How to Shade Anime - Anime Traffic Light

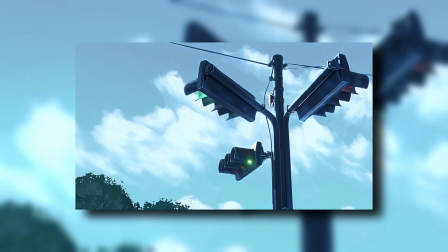0:00 Okay, so we are going to discuss the materials used in this scene in Blender. And the good news is that you can make this with just base Blender.
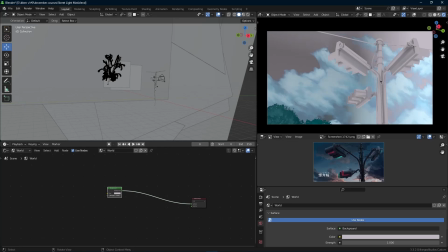0:06 No external add-ons needed. So we are here in the scene. As you can see, this thing has no shaders whatsoever. Before we begin shading this mesh, we first want to change the world influence on it. Because one of the most important things for me in an anime scene is the world light influencing the model.
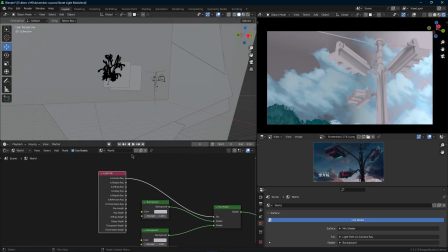0:25 So we are just going to make a basic world material, duplicate the background node, bring in a light path and a mix shader, and put those together. So now one controls the light the world is emitting, and one controls how the world looks.
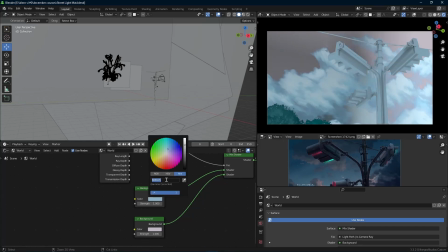0:40 So the first one, we are going to make it to a darkish blue because we want to make it a rainy day. So that's what I want to do. And as you can see, the mesh is getting nicely influenced here. It's getting blue already without any materials.
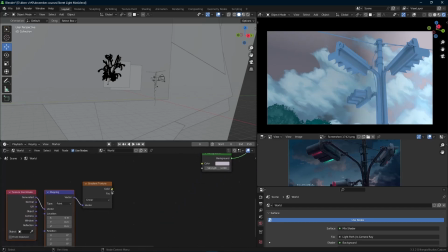0:52 And then we are going to move to how the world is viewed from outside. I'm just going to make a simple world shader, gradient, Ctrl-T the gradient,
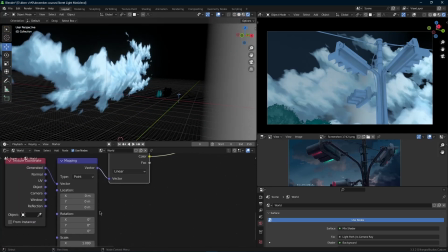1:01 add a color ramp and play with the colors until we get a nice bluish sky.
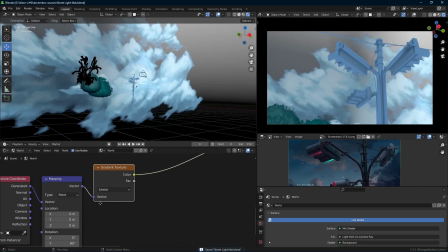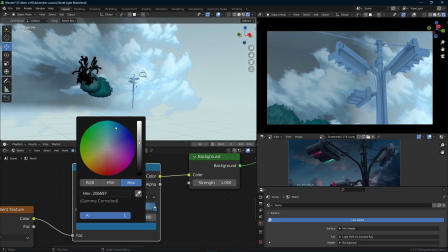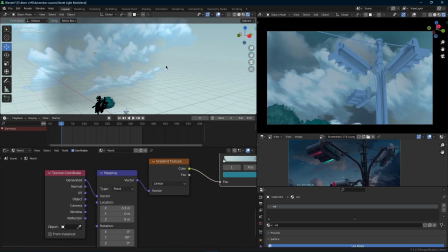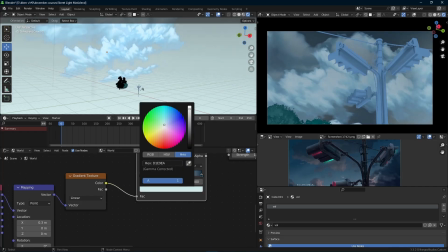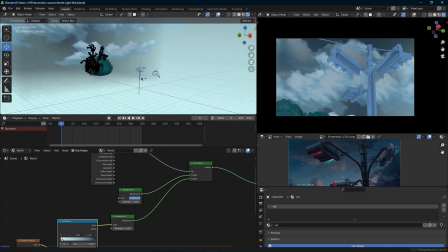1:34 Before we texture the mesh, we're also going to light it up, because that is another thing that lends to the anime look of any environment, is how you light it up.
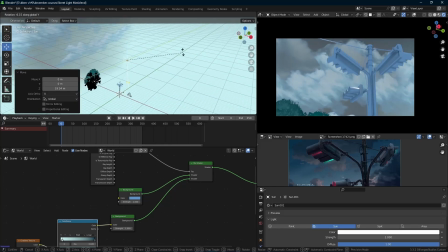1:45 So we are going to bring in first a sun, rotate it to however you want.
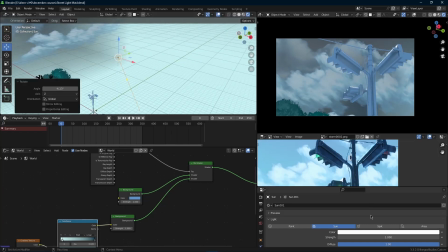1:49 I'm going to rotate it a bit on the Y and the X and the Z, and then I'm going to set the light to around 3 or 4, because then we can get some nice bright highlights on this mesh.
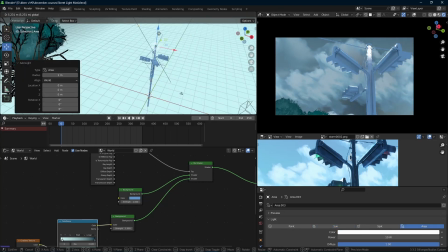1:58 We're not done yet, because we are going to add another area light to add some more highlights at the back of the mesh, so that it can get a more contrasty look and a bit more stylized.
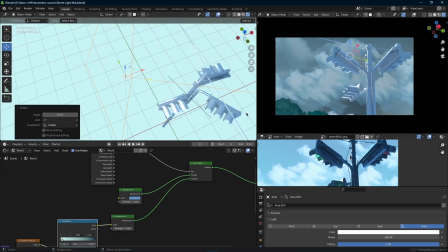2:10 So I'm going to set that light to around 100 after positioning it behind the street light.
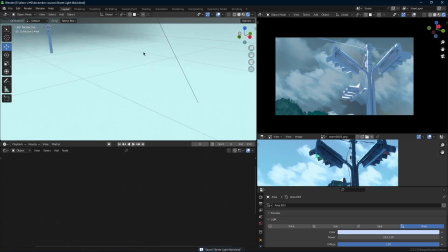2:19 And that is now our lighting. And as you can see, before we even started shading, it already has a specific look that we want.
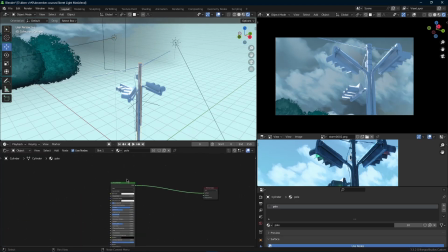2:25 And now we move on to the shader. The shader is also super simple. We're just going to bring in a Musgrave texture and bring in a color ramp, and there's basically not much else to it.
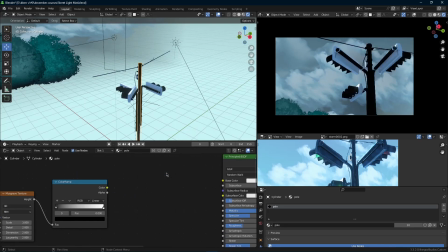2:36 You just bring in a mix RGB, set that to multiply, and then we are just going to use the mix RGB to burn some dark bits onto the light material.
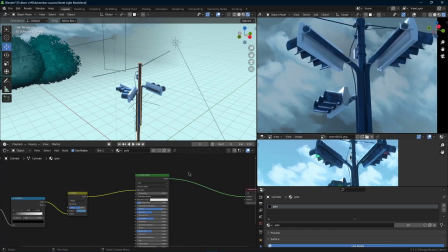2:46 And that is the base texture for this mesh.
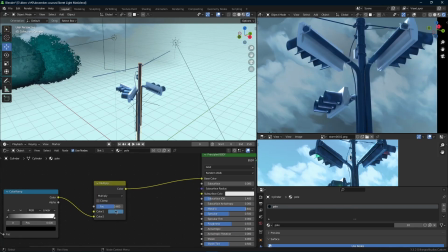2:49 And after making the Musgrave base shader, just add a shader to RGB in front of the BSDF so that it has a nice stylized look.
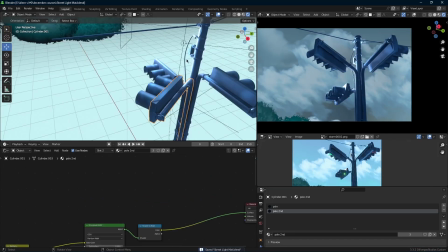2:57 All we need to add are some light on the edges. So for the round edged meshes like the poles,
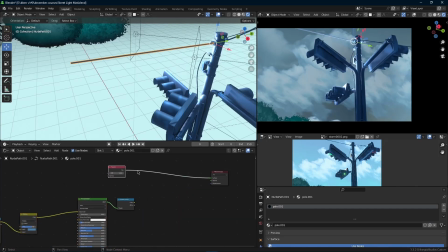3:04 we are just going to bring in a Fresnel node, plug that into a color ramp, and then we just play with the settings.
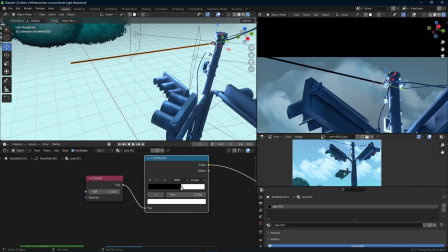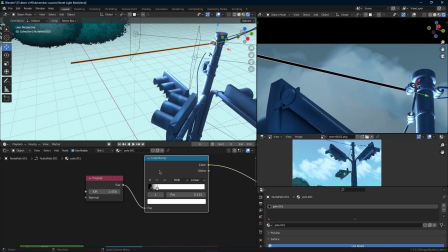And after making the Fresnel node setup,
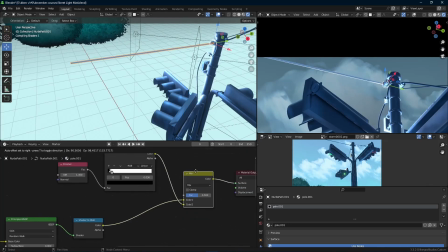3:22 we are just going to bring in a mix RGB and plug in the base shader into that mix RGB and make this Fresnel the bottom output,
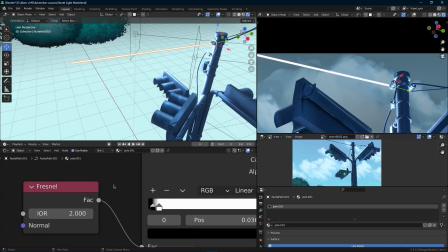3:31 because we are going to set this mix RGB to any mode that applies the light edges to the mesh.
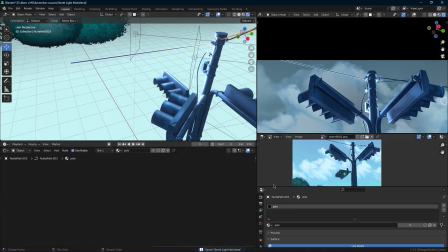3:37 So you can use color dodge, overlay, add, lighten, whichever one you think is best.
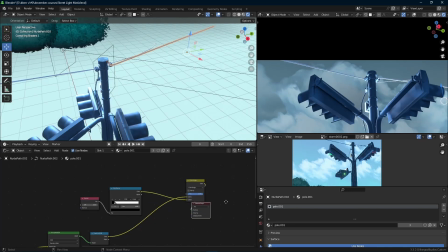3:42 I use this one, and as you can see already, it has a nice light overlap on these round edges. And to finish it off, we are just going to add a noise texture into the factor and play around with it with the color ramp.